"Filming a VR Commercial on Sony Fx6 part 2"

What's going on filmmakers? I'm Alexander Don and today I'm going to take you behind the scenes on a VR commercial part two.
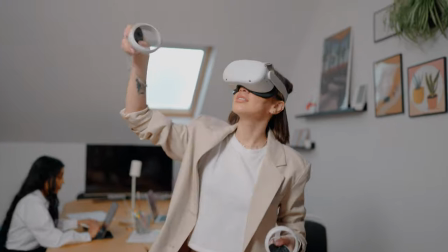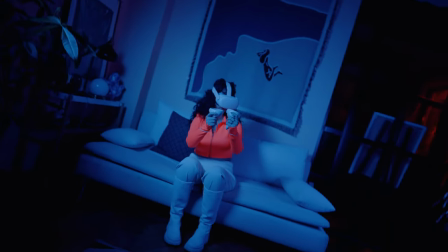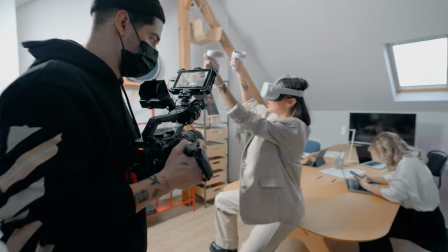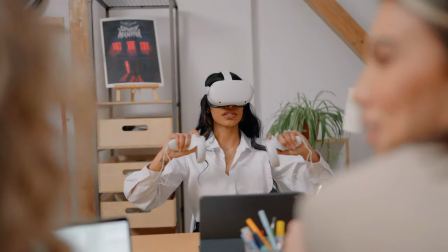Sadly I can't show you the full commercial due to copyright but as you can see I put together some of the scenes that I shot for this commercial
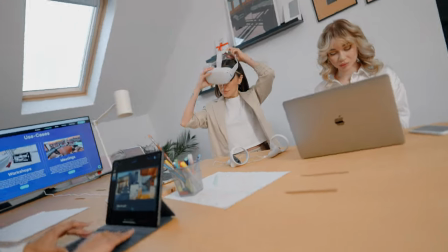43s
and just to keep in mind these are only just a few shots and I filmed so much more for this commercial and I'm gonna have so much more footage to show with you guys so you better subscribe to see the following videos that I'm gonna do from this series. But as for now we're going to deep dive into my cinematography for the three scenes that you just watched.
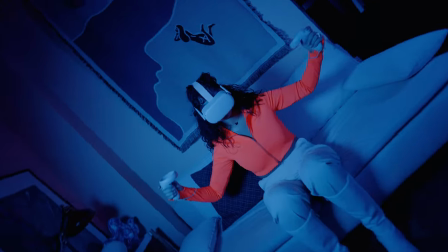65s
If you saw my previous video you know what gear I used to shoot this but if you're first time watching this my gear of choice was the handheld camera sony
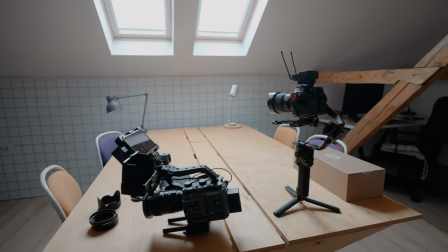76s
fx6 with autofocus primes and my gimbal setup was dji running
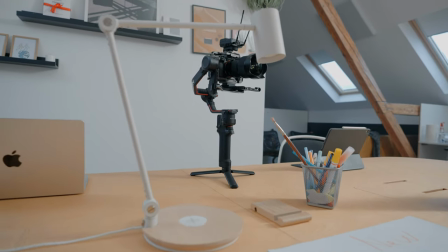81s
rsu with sony a7s3 paired with autofocus primes as well and you may wonder why i used two cameras well i had two cameras with
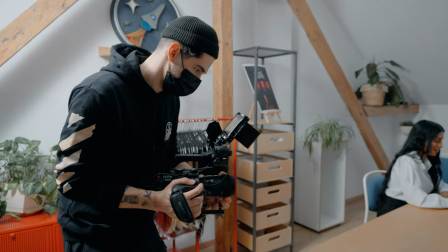91s
me because i had a limited time on set and i wanted to be as fast as possible and as efficient as possible and therefore i needed two setups so i can just grab the setup film with it and then switch again
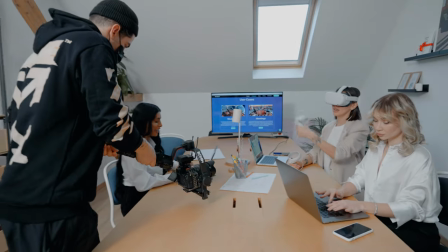106s
because I usually film handheld and gimbal in the same project. My lining of choice for these scenes was Nanolight Forza 500,
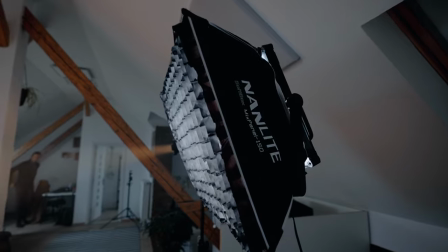115s
Nanolight Mixpanel 150 with softbox and grid and a set of Pavotube 15x.
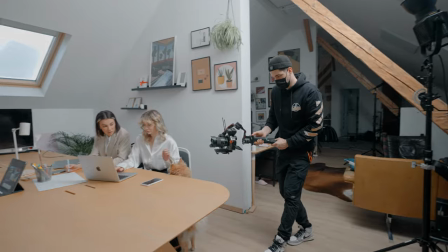121s
Alright, scene number one. For this scene I wanted to go for a high key lining where everything is super clean, no shadows,
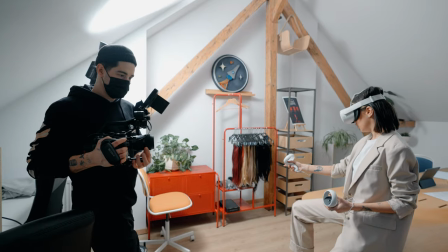130s
everything looks like a premium office type of vibe to achieve these i use the forza 500 which i oriented towards the ceiling and because the ceiling had an angle and it was white it converted
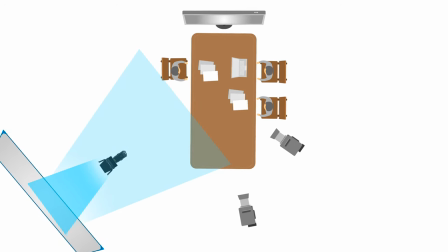145s
into a huge bounce which worked amazingly good
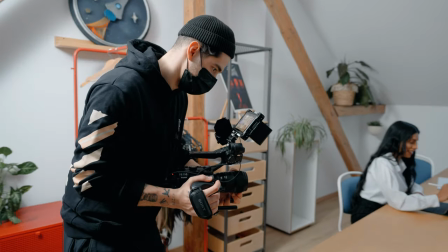149s
and if the lighting wasn't that powerful the effect couldn't work the same but
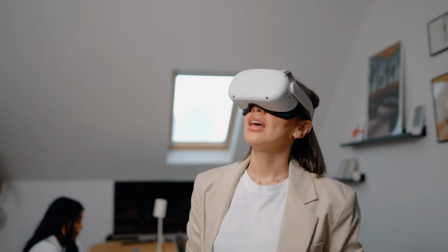155s
because the forza 500 is super bright it worked really good in this situation
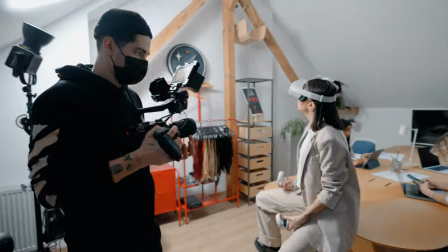160s
and lighting wise for this scene I think that was it.
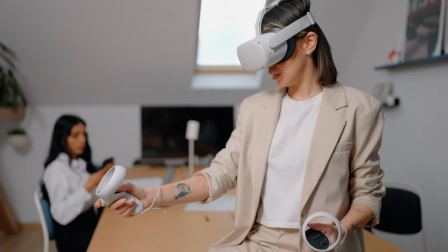165s
No additional things or anything like that. It's a super simple setup which works in a lot of situations
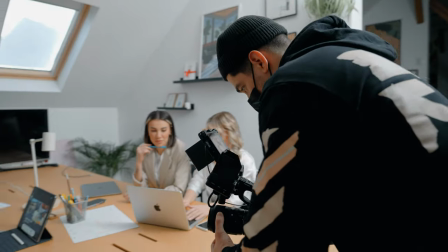173s
but in this situation work really good because of the incline of the wall.
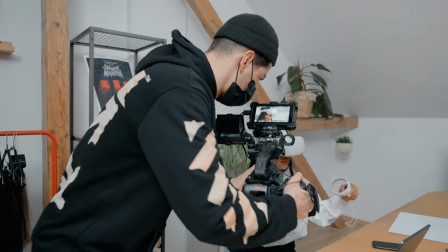178s
When it comes to my filming techniques I choose to film handheld and gimbal because I needed to shoot as much as I can and as diverse as I can
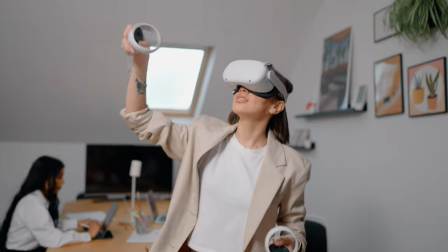187s
because I wanted to use all of the shots that I shot in this scene for different campaigns as well not only for one video
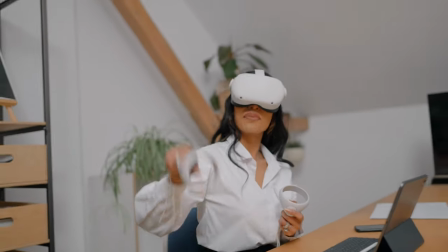196s
so I had to have diversity between the shots so shoot as much
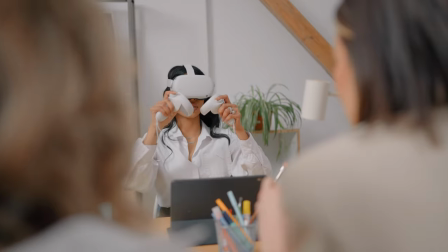201s
as we can different angles everything needs to be a little bit different so
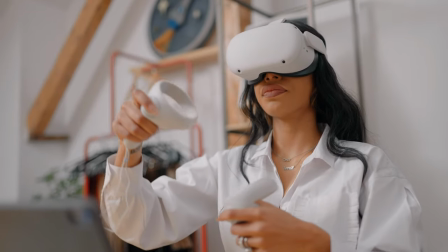206s
we can use the footage all over the year now we're going to go to scene
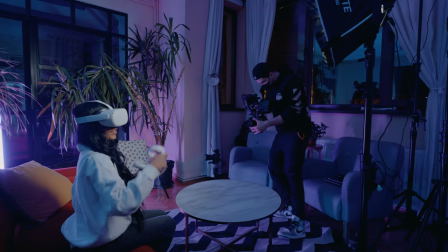211s
number two this one was super different than scene number one mostly
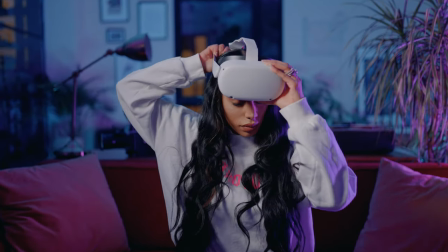216s
because we used more lights and a totally different vibe.
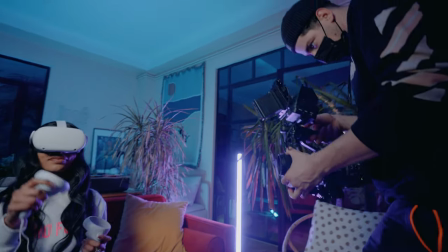220s
The inspiration for this scene was to create something bold and futuristic, something like a Blade Runner scene. To do this I used the Mixpanel 150 with a softbox and a grid so I can control and soften my lighting. In the back I used two pebble tubes, 38x,
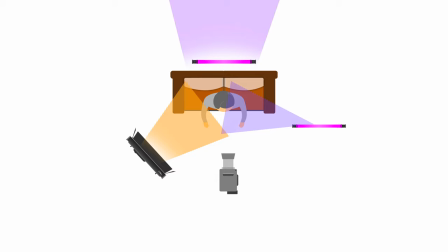237s
one under the sofa and one on the side to give her a little bit of backlight and as you can see on my light diagram.
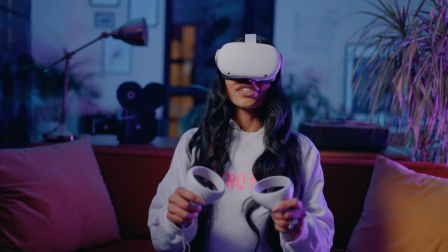244s
It's a simple setup guys.